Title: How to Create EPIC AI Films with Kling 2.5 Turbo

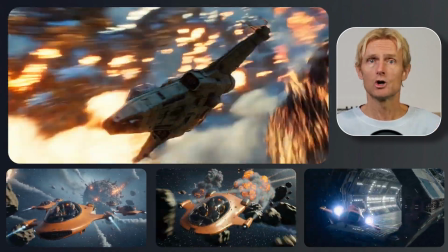Here's how to create epic sci-fi action shots using the power of the new Kling 2.5 Turbo.
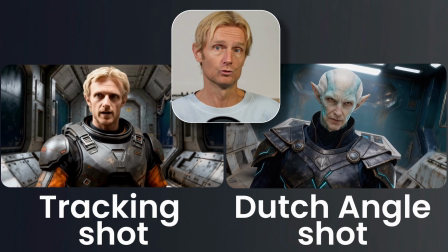I'll also show you how to use the latest AI lip sync tools to control exactly when your characters speak in your videos. To show you how powerful these new AI features are, I created a short film about 4 space explorers,
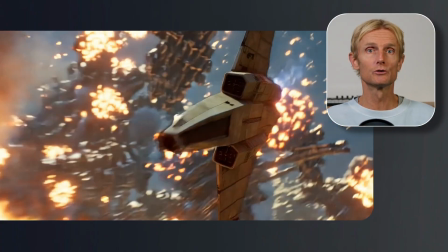made with the exact same AI tools and techniques I'll be showing you today, and add lip sync to all of them in one single video. But before I show you how to do this and how I made the action shots using Kling 2.5, I want to show you how to place your character's voice right at the most powerful moment in your video.
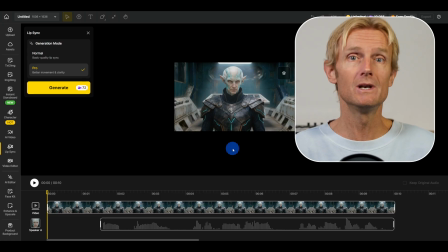And I will do this with the new image and video lip sync tool on a platform called Design AI. Here, I can also use all my favorite AI image and video models under one subscription.
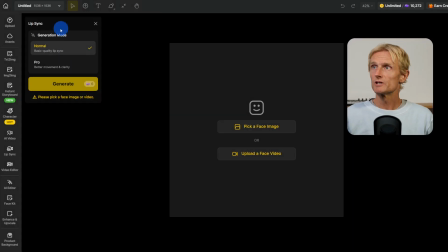So in here, I'm going to click on the lip sync tool and I will set the generation mode to Pro for better movement and clarity. Now you can upload an image or a video. So I'll start by uploading a video in here.
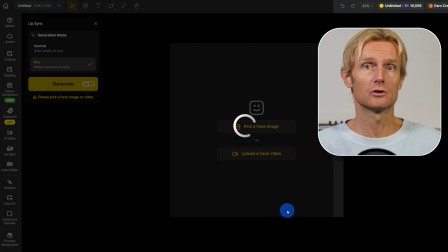You can create amazing results by uploading dynamic videos. And these next two examples were made with Kling 2.5.
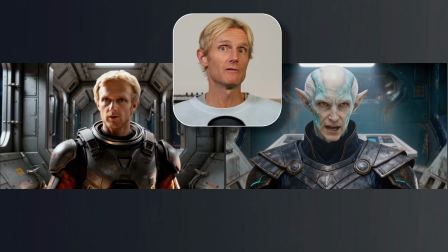And this is so great because now I can control the exact camera movement that I want and then add the lip sync exactly where I need it.
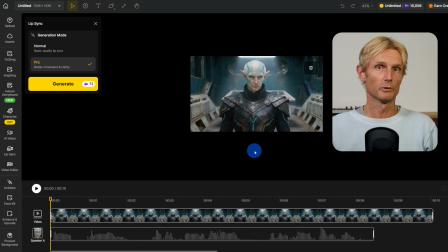I've already uploaded my Dutch angle video made with the new Kling 2.5 model. And I'll explain how I created that shot later in the video. I also uploaded my audio file and I'm placing it at the end of the clip where the Dutch angle reaches its peak for the most dramatic result. Later in the video, I'll show you how to add audio, but first let's look at the Dutch angle shot.
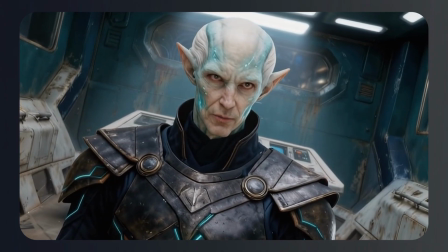Okay, that would explain a few hours, but you were 12 hours late.
One thing to note is that you can also make this by uploading an image, and there are a few differences. Let's check both examples.
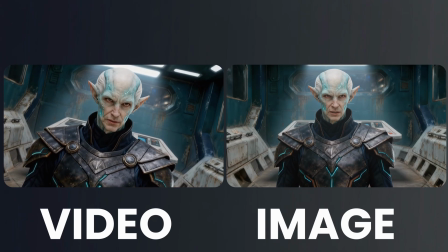Okay, that would explain a few hours, but you were 12 hours late.
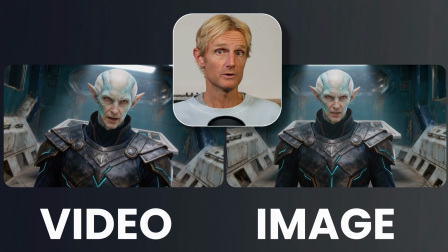When we use an image, we get more character movement and expression, but the overall shot feels more static. When we upload a video, the scene looks more dynamic and we have full control, though the character might move a bit less. So choose what works best for each shot and the kind of control you want. So now let's see how I created the Dutch angle shot.
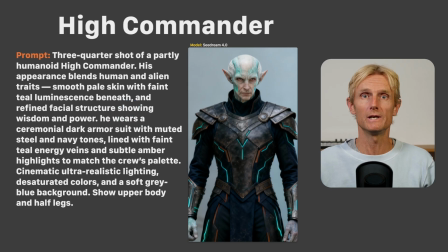And I used this character for that with this prompt. So pause the video if you want to fully read it. And then in Nano Banana, I used these two input images with the following prompt.
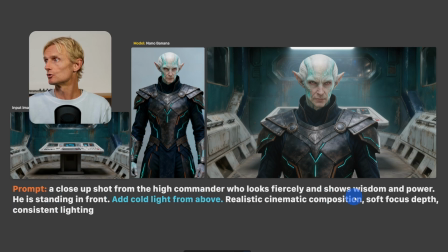A close-up shot from the High Commander who looks fiercely and shows wisdom and power. He is standing in front at cold light from above.
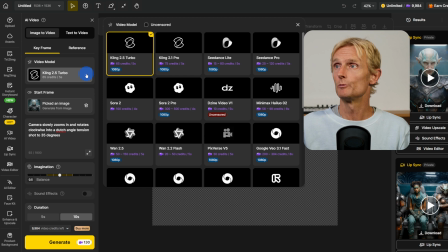And in the AI video tab on design, with the Kling 2.5 model selected, you can see I already uploaded my image in here.
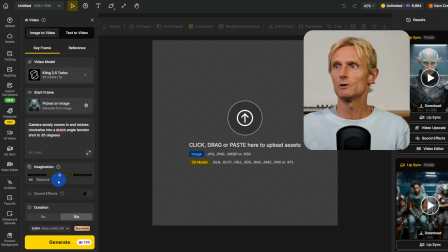I added my prompt in here and then I left the imagination in the middle. I didn't add sound effects, but I chose 10 seconds and hit generate.
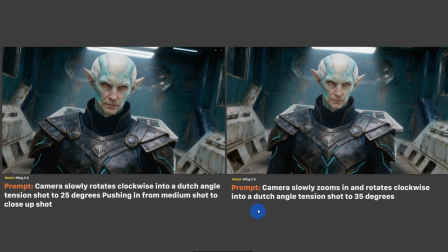On the right side,
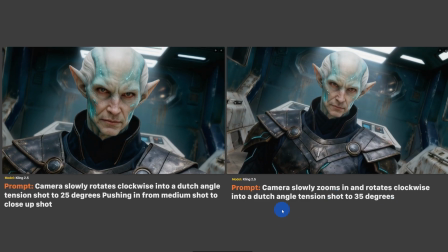I used the prompt camera slowly zooms in and rotates clockwise into a Dutch angle tension shot to 35 degrees to get the classic Dutch angle rotation shot.
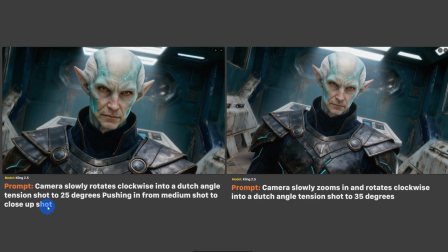On the left side, I used camera slowly rotates clockwise into a Dutch angle tension shot to 25 degrees, pushing in from medium shot to close-up shot.
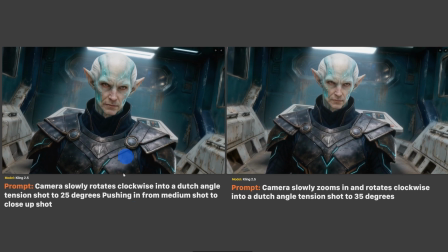And I think I even like this shot on the left more. It feels more dynamic.
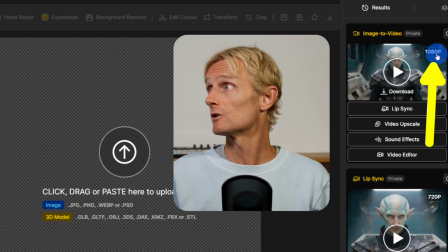And as you can see here, that the original video from Kling 2.5 was 1080p, but the lip sync video turned it back to 720p again.
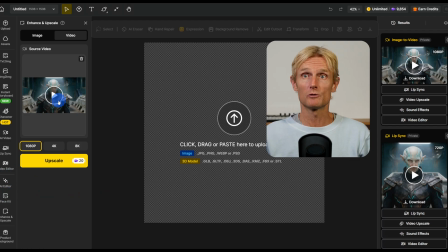That's why I'm in the upscale tab here in design, and I've got already uploaded my video, and now I'm going to upscale it to 1080p to get that result again. You can also go to 4K or 8K, but for this project, 1080p is good enough. Now let's dive into the action shots.
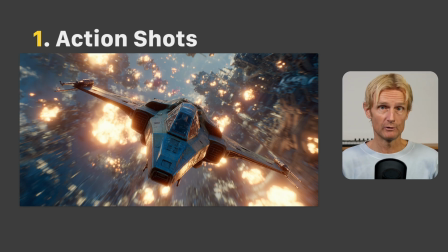First, I'll show you the incredible camera moves you can make with Kling 2.5 Turbo.
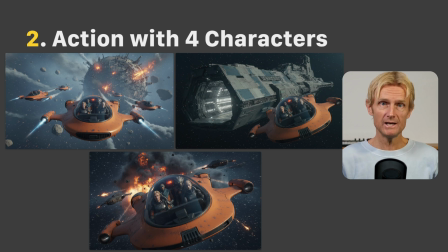Then I'll show you how I created the space action scenes with my 4 consistent characters.
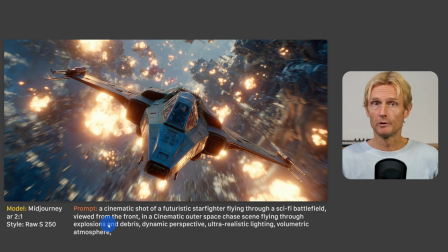To create amazing camera moves with Kling 2.5, you need to start with a strong base image. For that, I used this prompt. A cinematic shot of a futuristic starfighter flying through a sci-fi battlefield viewed from the front, in a cinematic outer space chase scene flying through explosions and debris. And then I added some more style keywords.